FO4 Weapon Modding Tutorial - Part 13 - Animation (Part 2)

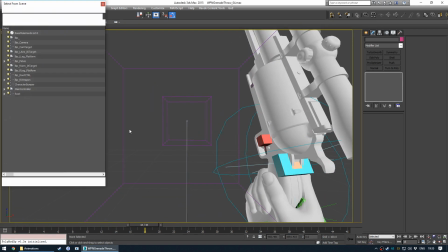20:56 So if we take a look at the annotations, I'll hit H for select from scene,
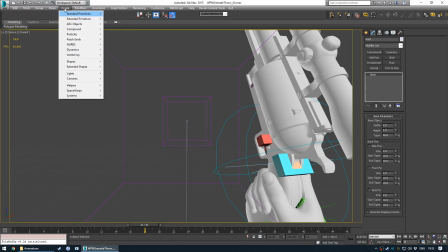21:01 go to root, make sure you have it selected, and then dope sheet.
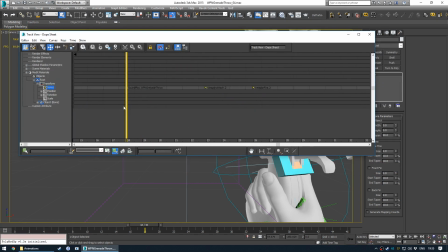21:06 We can see here the sound of the sound played at weapon grenade throw. That triggers the sound descriptor that plays the grenade throwing sound, which is quite a few frames before it's even on screen.
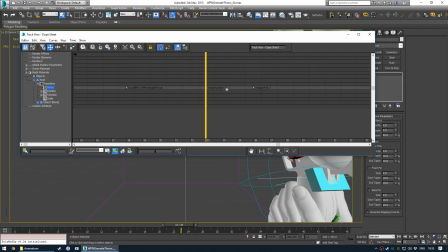21:20 Weapon attach 0.2. I think the 0.2 just means the secondary hand or the secondary weapon. So that actually attaches the grenade visually to the hand. You might not see this in vanilla animation, the vanilla grenade throwing animations for the vanilla weapons, because it's so fast, but yeah, that's what this keyword does.
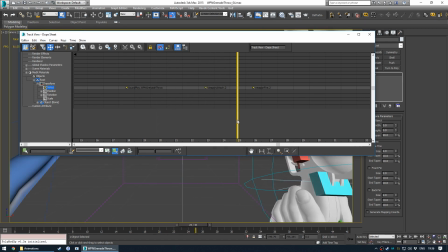21:39 It visually attaches the grenade, and then the actual weapon fire
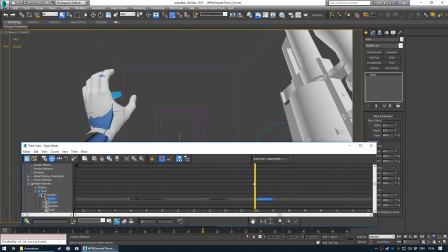21:45 occurs and actually releases the grenade, which then fires the grenade out. So you can see there that hand is sort of only just opening then as the grenade is fired out.
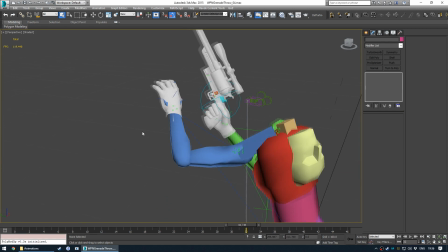21:56 If I show what that looks like in in third person,
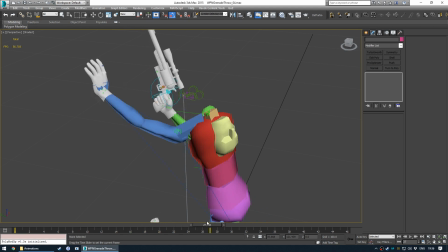22:02 yeah, pretty weird, right?
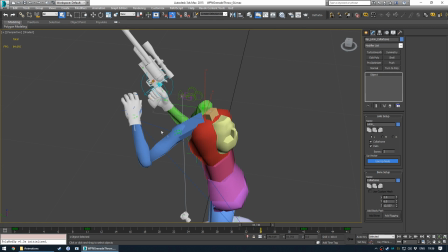22:06 So I've effectively moved the clavicle or the collarbone really far forwards, so that when the hand fully extends out,
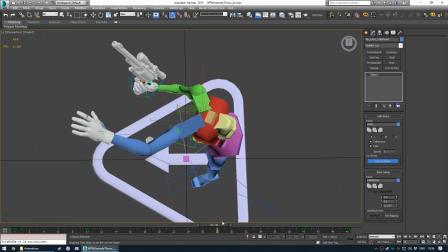22:15 it doesn't lock out. So if this collarbone was rotated backwards, you'd see that the hand can't make it to the IK controller.
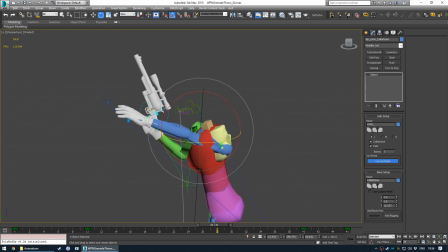22:25 You see it's stretching out, but it can't quite make it. So bear that in mind.
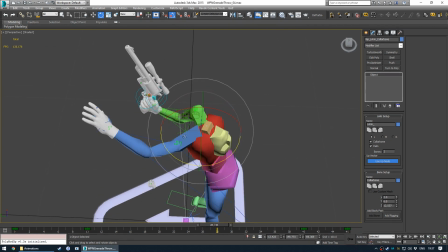22:30 If you're really stretching out your arms, you want to move the collarbones forwards, because the first person camera is never going to see it,
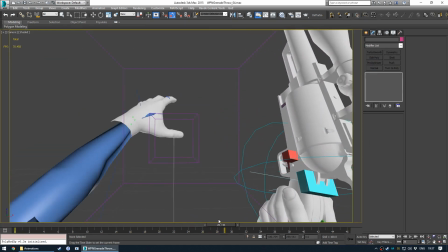22:36 and you get this nice sort of bent arm effect where the arm's really
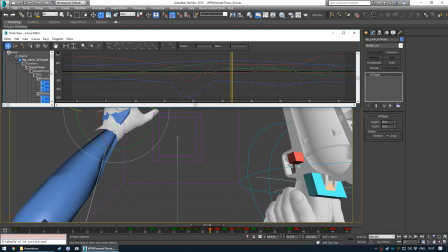22:43 stretching out. Let's take a look at the movement of this left hand. So here we see
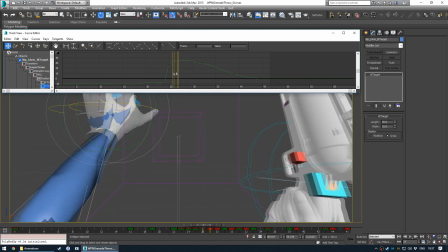22:50 the hand shoots out forwards, because the y-axis is the forward axis.
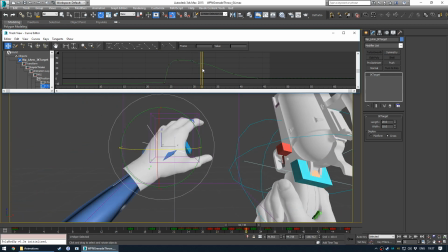22:58 It shoots out and then sort of comes back a bit and then fast back.
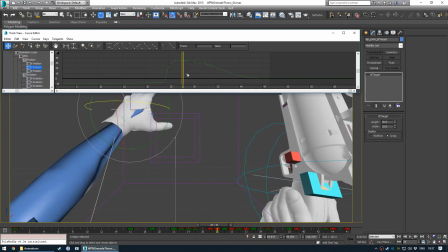23:03 So yeah, like a really good throwing motion might need to be tweaked quite a bit to get the right motion that you want.
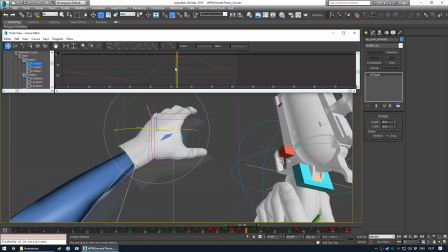23:11 So here the hand comes from the left side over to the right, and then back sort of to the moving to the center.
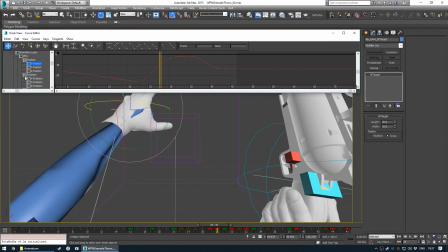23:18 So it comes from the left to the middle and then back a bit. In terms of up and down, quite a simple arc, to be honest. The hand comes up, peaks out there, and then drops down like that.
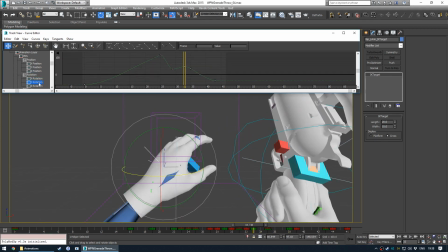23:31 And then these rotational
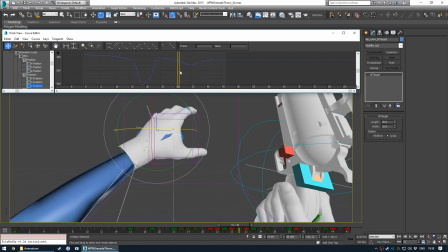23:35 keyframes are a bit complicated, because the hand sort of moves and rotates so much.
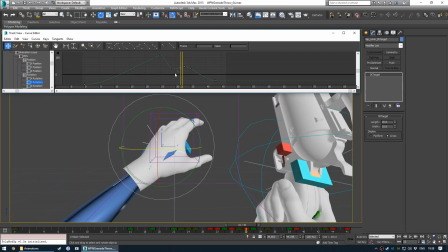23:41 They don't really correspond clearly to any movement.
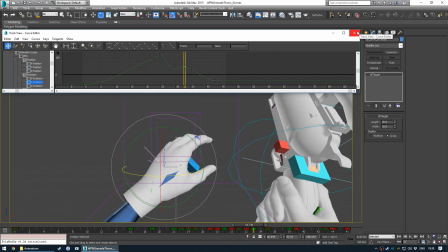23:46 But yeah, block out your animation and you should be fine. So what's next?
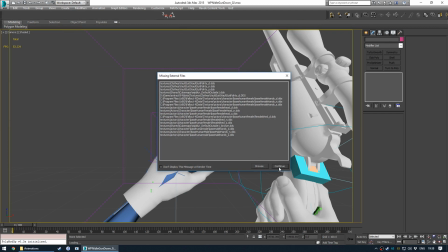23:55 Idle gun down.
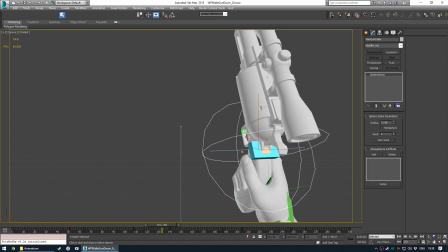23:59 So again, like I did with the sighted animation, all I did was take the regular idle,
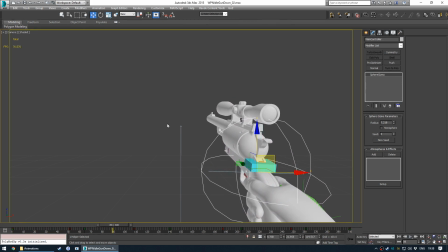24:09 which was sort of here, if you will, and came out of auto key mode and just moved it into that position,
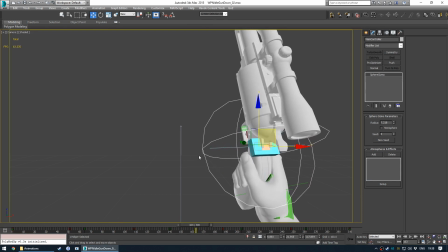24:18 and boom, instant idle. I did add a bit of sort of thumb movement just to make it a bit more interesting. But yeah, this would only ever trigger. It's called gun down, and that's because in the vanilla game, if you get really up against a wall or you're talking to someone, you lower your weapon and you point it towards the ground.
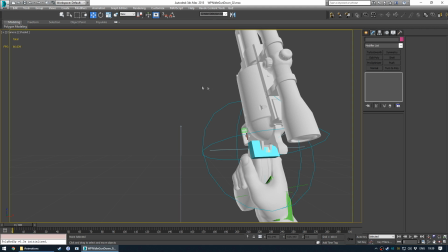24:35 I felt like, it's the big eye and you sort of want to point it to the sky, have it take up quite a bit of the screen. You want it to feel like a big gun, so that's what I chose to do. Okay.
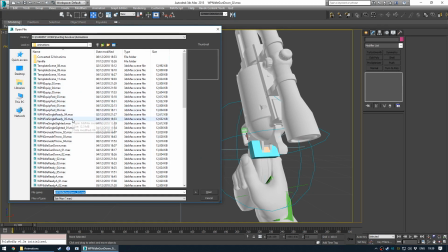Weapon idle ready. I think we've gone over that already. It's obvious what that is.